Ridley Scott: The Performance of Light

Fourthly, light intensity as an indicator of the protagonist's emotional state. I don't just mean colour, as in Blade Runner, or dramatic edge lights used throughout his work,
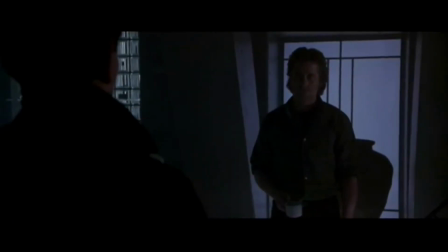[4:38]
but even the overall levels of darkness in a shot often reflect the character's darkest or lowest point.
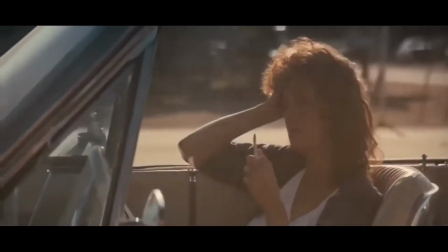[4:45]
Compare that to his use of sunset in Thelma and Louise. The actresses involved noted every day we would be on the set for hours wondering why we weren't going home,
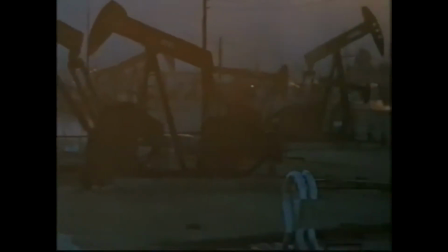[4:54]
and then you see Ridley with his camera crew racing as the sun is going down over this hill to get,
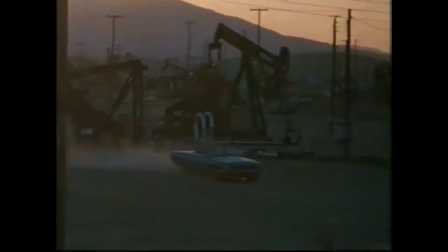[5:00]
one last traveling shot of something, and my fear was that the whole thing was going to be a voiceover, all these fabulous traveling shots. I think I've got a little piece up here which retains certain things. Like, I'm hopeless with any form of retention of languages, but I have a block. But on a visual side, I walk around, I see life. If film is an art form, then certainly lighting is definitely an art form. At a certain layer of movie making, then there's the other layer and the other layer of movie making, right? So yes, lighting to me should contribute and should be a statement. I hate it when people say you shouldn't notice incidental, the score.
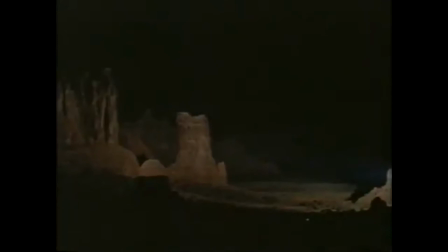[5:38]
I mean, it's bullshit. You should notice the score, and the score, if it's doing its job, will lift and elevate the movie. Lighting also.
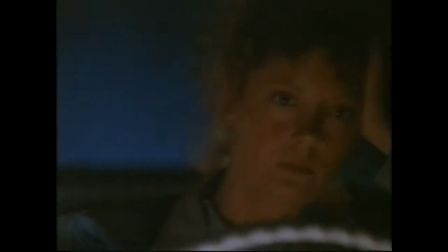[5:47]
While he might not be the only person to do this, it shows how important getting the right lighting is to an auteur who often prides himself on his ability to stick within budget.
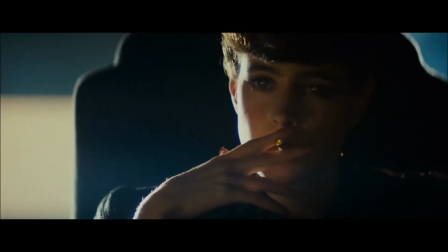[5:55]
Another little painstaking detail was the creating of a feline or animalistic reflection in the eyes of his replicants, which subtly suggests they aren't human.
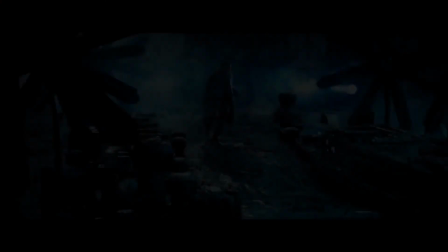[6:04]
Fifthly and finally, environmental conditions. Scott has, at times, noted a debt of gratitude to Akira Kurosawa.
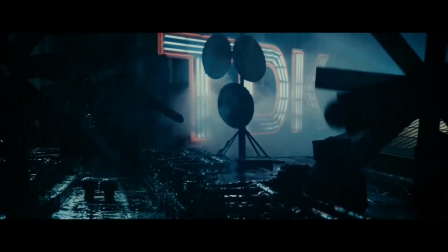[6:11]
Especially in his early work, he uses rain and smoke to add layers of visual interest that help create and maintain a certain atmosphere.
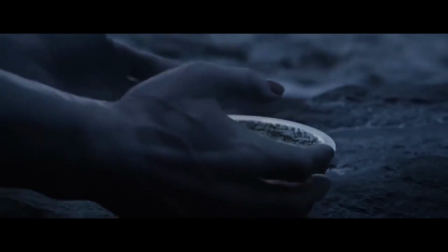[6:18]
To establish this mood, he often has to slow down the pace and relies heavily on a great score.
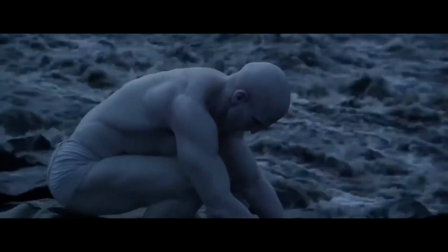[6:24]
Fortunately, he's frequently collaborated with great artists like Hans Zimmer or Vangelis,
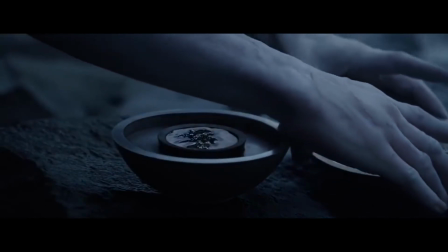[6:28]
but the result can sometimes create films with lots of beautiful scenes that slow down the story beats too much.
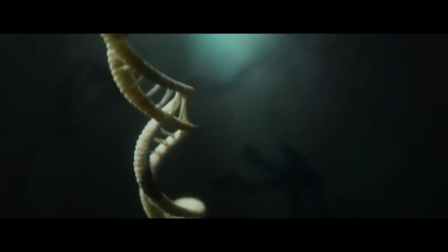[6:33]
He's also known to occasionally give up control of the cut, and later releases of Blade Runner and Legend have been much more well received critically.
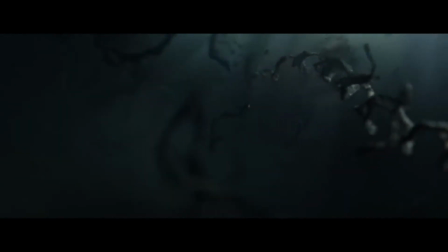[6:40]
Although, perhaps no amount of artistry can overcome a bad script or structure or silly, childish movie premise.
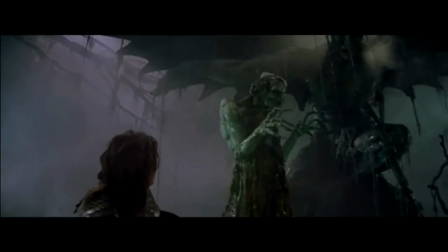[6:48]
Here's where perhaps the great Scott falters.
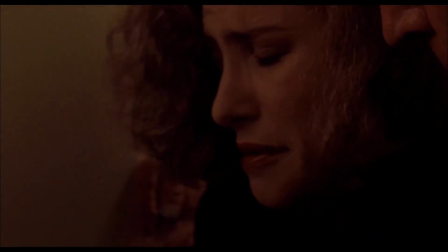[6:51]
Some to Watch Over Me and Black Rain are both wonderful films that I could and plan to talk about at length in the future videos,
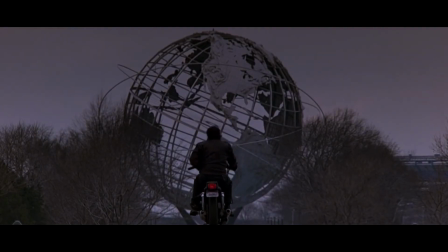[6:58]
but the inclusion of completely unnecessary scenes that don't move the plot forward affected their pacing and wider commercial appeal.
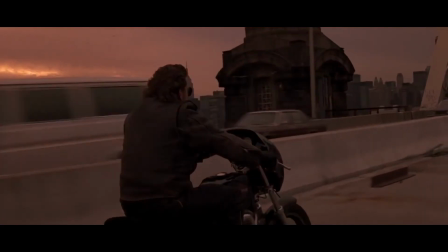[7:03]
He has a tendency also to become overly attached to these well-lit shots and finds it difficult to kill his darlings.
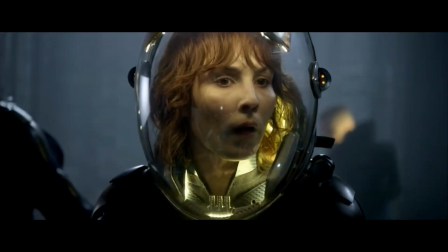[7:10]
Nevertheless, he's created some of the most visually stunning films ever made, particularly in the sci-fi genre. In conclusion, Scott is a master of lighting variation and techniques. He has a particular fascination with the near complementary colours yellow and blue. However, as we'll see in the next episode, he gradually moves away from the slow, dramatically lit pressure cooker films of his early career towards more character-based films with more emphasis on dialogue, etc. When that episode's ready, you'll be able to watch it by clicking the link. It'll be just here or here. Anyway, take care, guys. See you next time. Cheers.